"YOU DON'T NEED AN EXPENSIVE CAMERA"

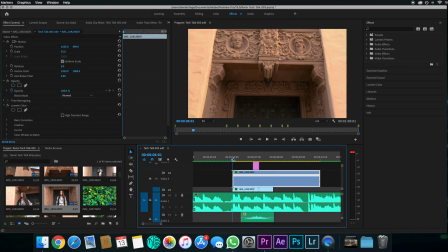And in order to create the time ramp, I'm going to create a keyframe to show where I want the time ramp to begin and where I want it to end. So I'm gonna do that. I want it to start right around here. I'm gonna hit Command on my keyboard because I use Mac, and then it creates it.
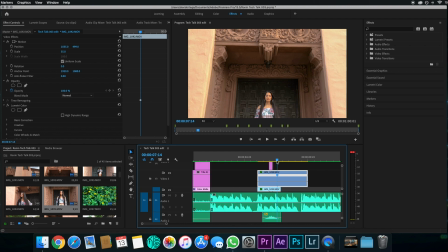It's not exactly where, I'll zoom in a little bit more. Right there, I want it to start. And then I'd like for it to end right here where she comes all the way almost into frame.
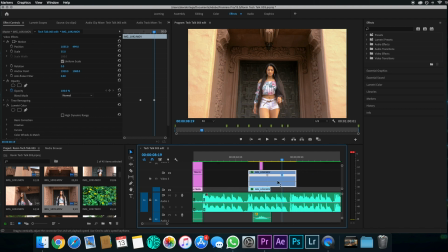So I'll go ahead and add another keyframe right there. Now, it's as simple as just dragging this right here, dragging it up. You drag it up. I usually drag mine up to anywhere from 300 to 500% speed. And so right now I'm going to go to 500.
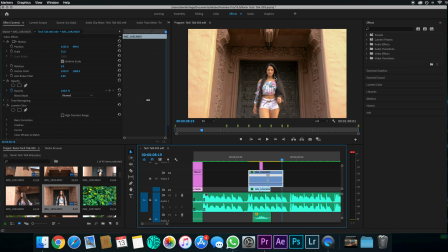So I'm at 500% speed. Boom. Now I got a time ramp.
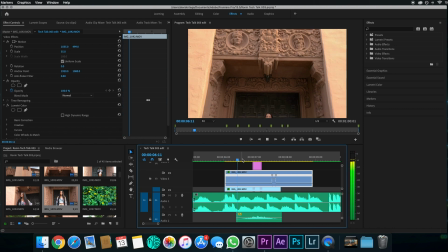And so you guys can see what it looks like. That's what it looks like.
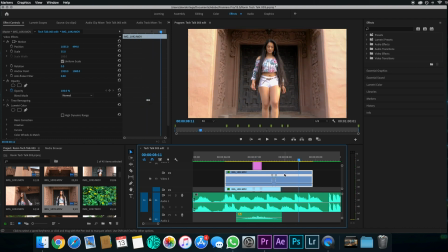Obviously it doesn't fit with my previous one because there's a lot of
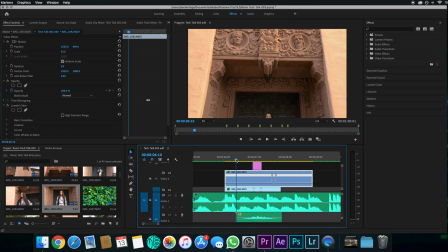footage beforehand, so maybe I'll bring this one back just a little bit.
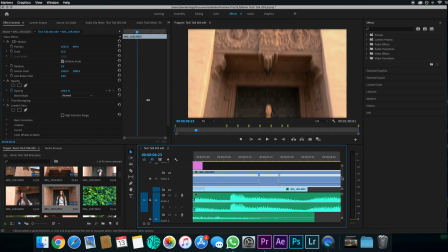The next thing you want to do is, you see how this is very harsh, they're very harsh lines, doesn't look anywhere near what our nice curve over here looks like. So what we're going to do to fix that is simple.
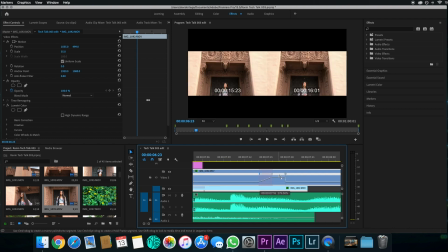We're going to expand these, and now you have a mountain or a hill, whatever you want to call it.
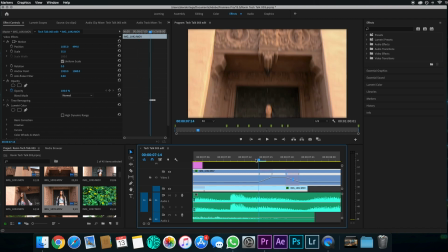And basically what this does is that it kind of eases in and out the effect.
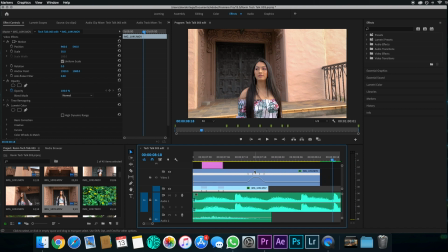So it's not as harsh, it's not as quick and fast, and you're like, okay, well, I don't know what's going on. Now the last thing is, obviously you want them to be as smooth as possible. You toggle this little blue thing, you click on here up top, and it gives you the option to go ahead and smoothen it out.
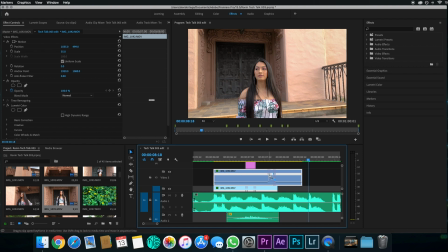That just smooths the effect in and out a lot more. So I'm gonna kind of move this over here.
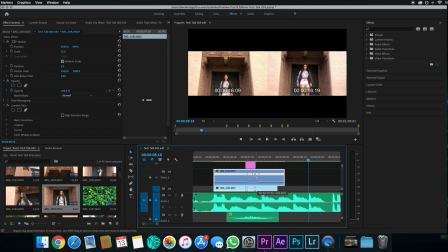Move this over here.
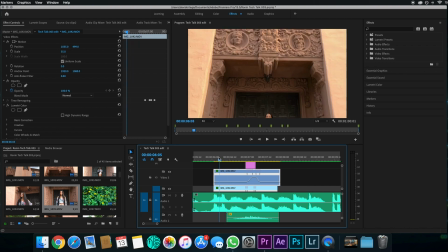So it looks very similar.
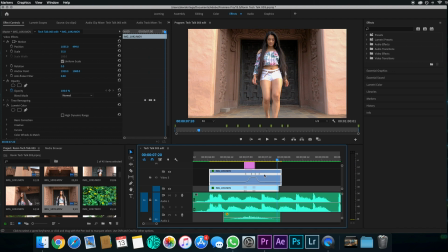Now, okay, this is exactly how you create a time ramp.
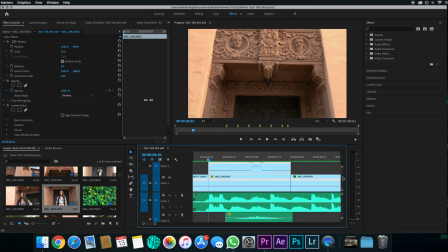The next part of creating a time ramp, or giving it that little extra oomph that I like to do and when I edit,
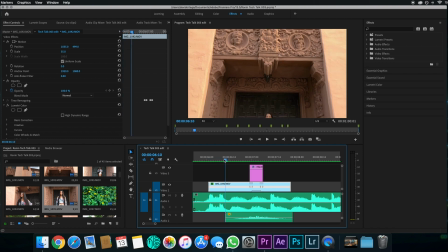is I like to add a directional blur to the time ramp so that it gives the appearance of motion. It just enhances it a lot more. So if you can see here in the playback, that little blur,
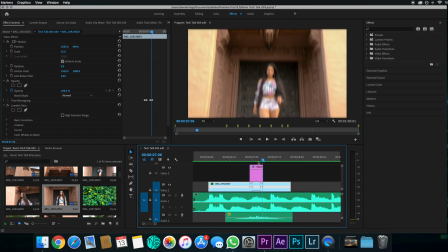it adds a lot. It's not just, this is what it would look like without it.
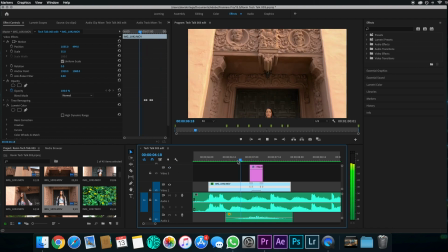So you guys can tell the difference. We just want to add the appearance of motion, and we want to enhance it. The way you do that is you go down here to your project bin, new item, you're gonna go to an adjustment layer, and then you'll get an adjustment layer, which is what I have here.
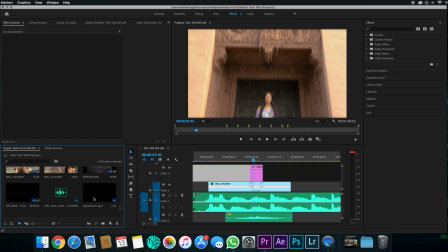And my adjustment layer, or one of my adjustment layers, is right over here. You click and drag and then cut it to wherever you want it.
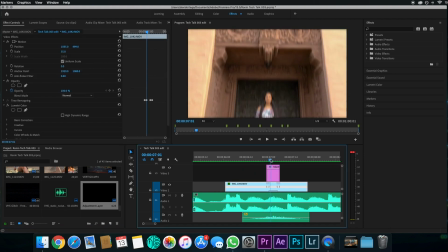I started it and ended it on top of the time ramp. And then you go over here to your effects and presets, and you'd go to directional blur, and then you drag it on. Now mine's already dragged onto my clip, so I'm not gonna do it anymore. But once you just drag it on like that, you can also go in here and mess with the
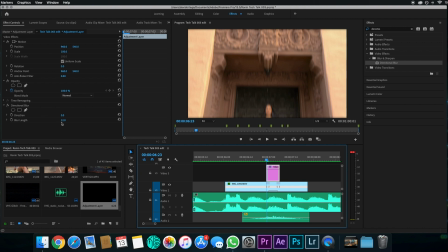specifications, or you mess with the parameters of the effect. So here we have the direction and we have the blur length. Now the direction is kind of like the angle. So if you can kind of tell, especially here on her face, the angle is kind of up and down because the movement is up and down.
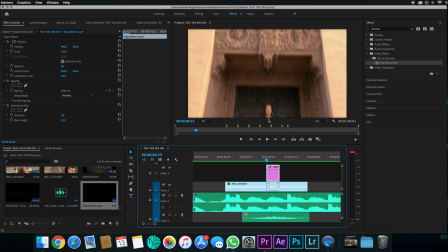The camera pans in a downward motion. So I kind of want the lines to be vertical like that. So that's why I didn't change the angle. The blur length is around 12. That's, I mean, it looks normal. Anything more than that, the image becomes a little too distorted.
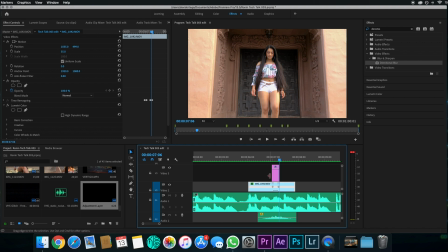But I will change these parameters depending on my clip.